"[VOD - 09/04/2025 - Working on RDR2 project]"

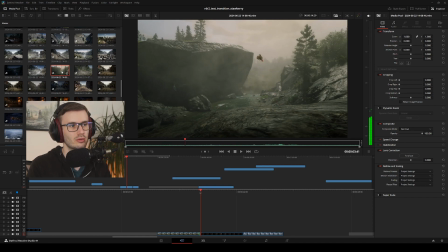5109s
The thing is, I got to make this start like a 10-minute video. That's going to be hard. It's going to be really hard to get, like, as much locations as I want to get into a 10-minute video.
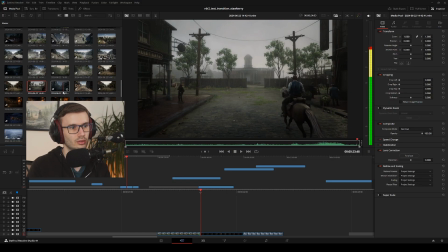5122s
Because as you can see, this is 40 minutes of footage I've already got. So, but I mean, some shots are crap. Like this one.
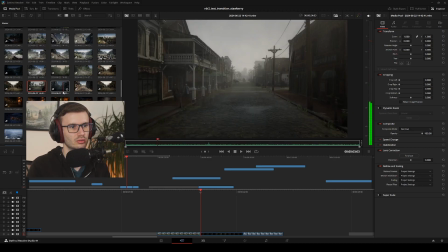5133s
It's quite busy. Ones like these are really long. There's me going up the entire street.
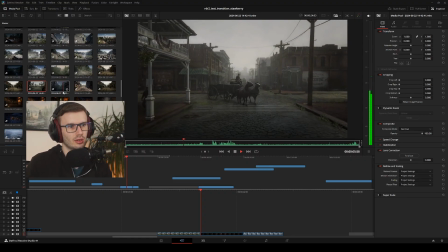5143s
So it's me like getting to the right speed. I like the fact that Oh yeah, I had a problem with that.
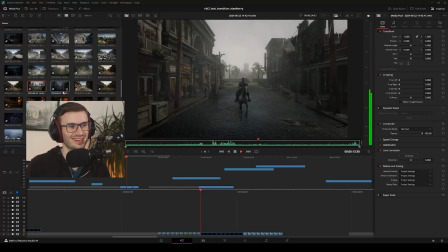5151s
As soon as you touch somebody, they just disappear, which is super annoying. Yeah, I'm not a fan of this shot.
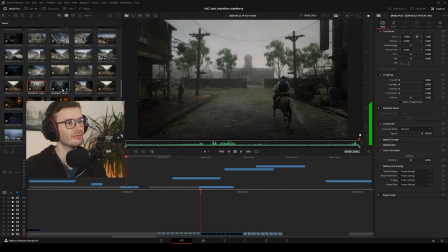5164s
Yeah, something like that would never get used in the final edit. Do I do it again properly?
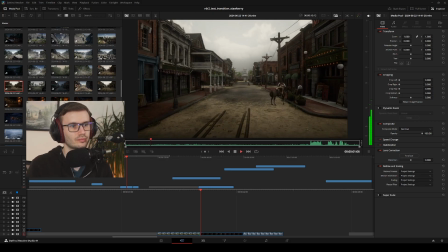See, it does seem like it's going quite fast.
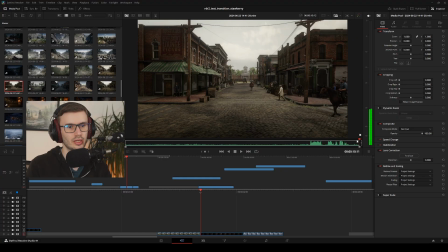5181s
But if I just took like a small section of that, like say if I just took
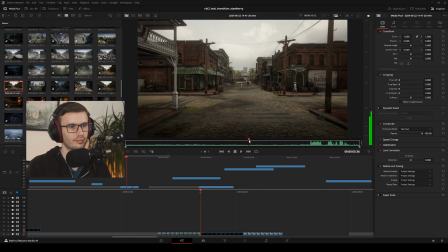5192s
um here for example, so trim in. I just use that, and so I'm trying to figure out this controller still.
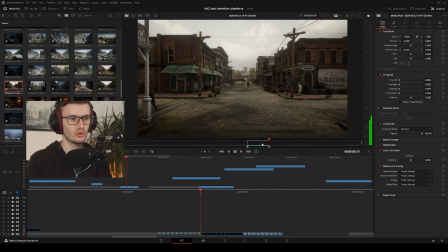5202s
So I got a new toy. I'm still trying to learn the buttons for it.
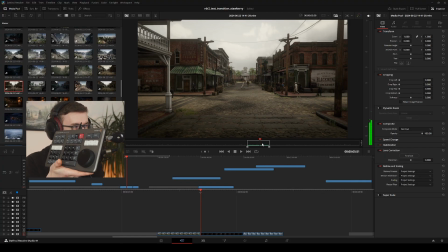5207s
This thing. This was free really because I wanted to get the studio license for DaVinci Resolve, and this just came with it. Well, to be fair, the studio license came free with this, but it was like the same price as getting the studio license. So I pretty much bought this and got the studio license for free, when really I wanted the other way around. So if I then append that to the end.
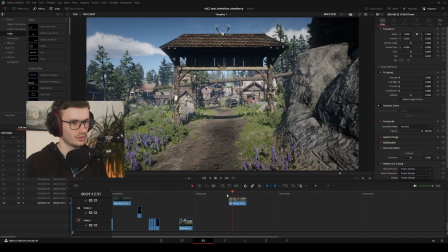5231s
Did I add that or not? This timeline is a fucking mess at the moment.
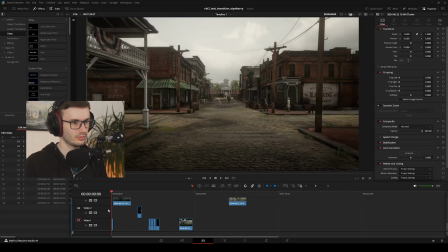5236s
There we go.
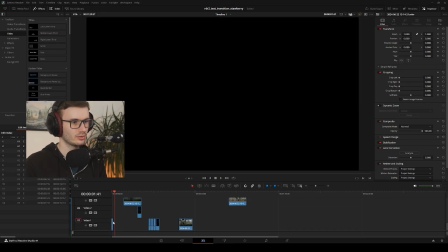5240s
So if I just add like a small section of it, that was way too much. That was a crazy amount.
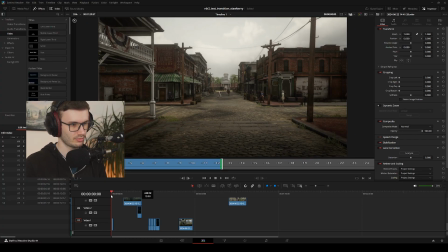5246s
So I do a trim. Can I add to shit?
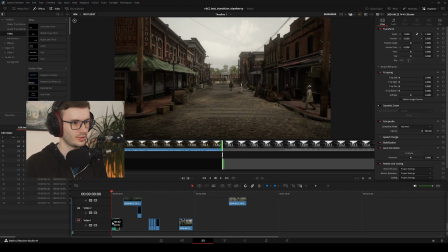5253s
Oh, I can. Nice. So even though I did a cut in and cut out on the cut window, I can still extend out the footage if I want to in this window.
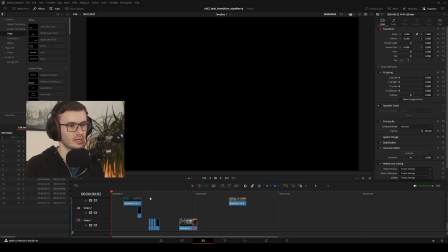5265s
So say I just did a cut from here to here. I think I don't need the whole...
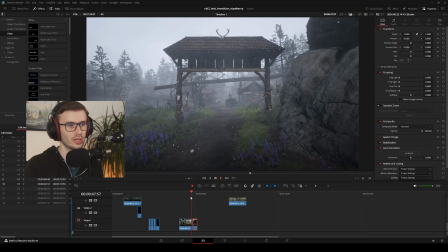5270s
I think if I don't do the whole thing, it doesn't like it's going as quick. Oh.
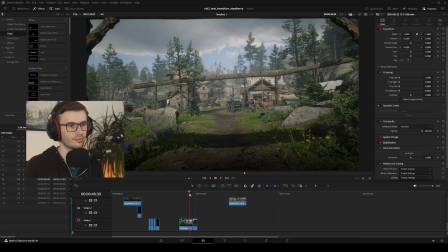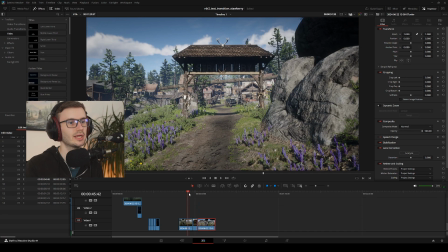5285s
Did say I just jumped on like another scene? Obviously, this is going to look a bit weird because it like randomly jumps to a different scene and then back again. If I did that like a little bit longer, for example.
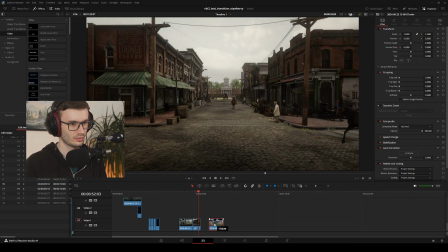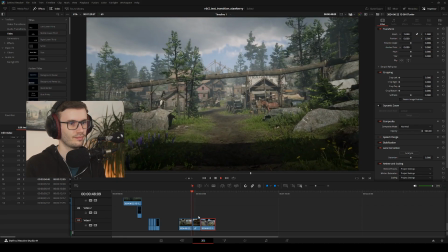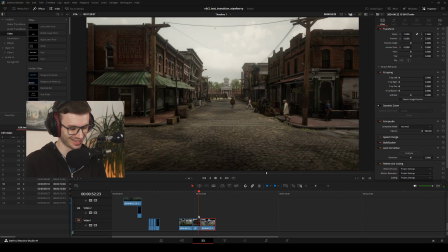5313s
Oh, you can see where I was like, oh, let's do that bit again. Let's quickly cut that bit out.
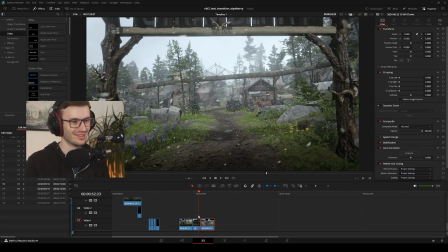5318s
Oh.
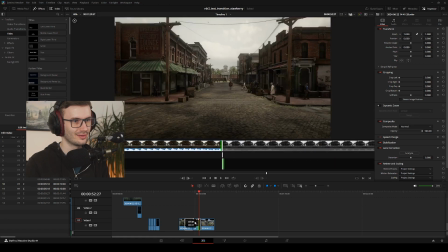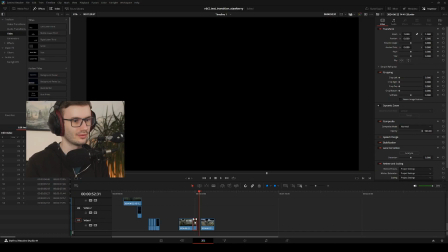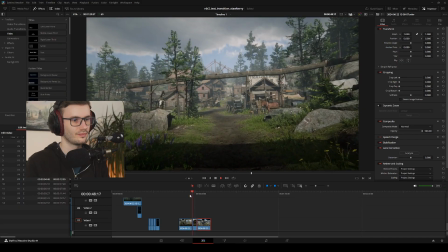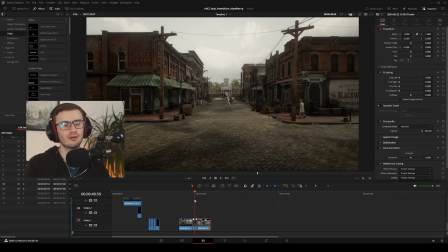5334s
I can't have to... So, because I'm going so quickly there, I definitely couldn't have that in the same kind of transitional point as another moving forward.
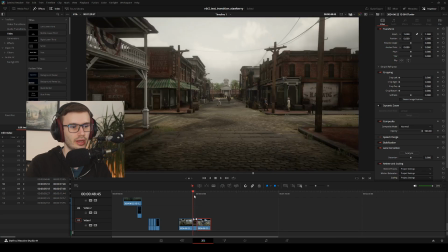5343s
Like another dolly move forward, like a dolly zoom. I couldn't do that because it just is too jarring, the speed change.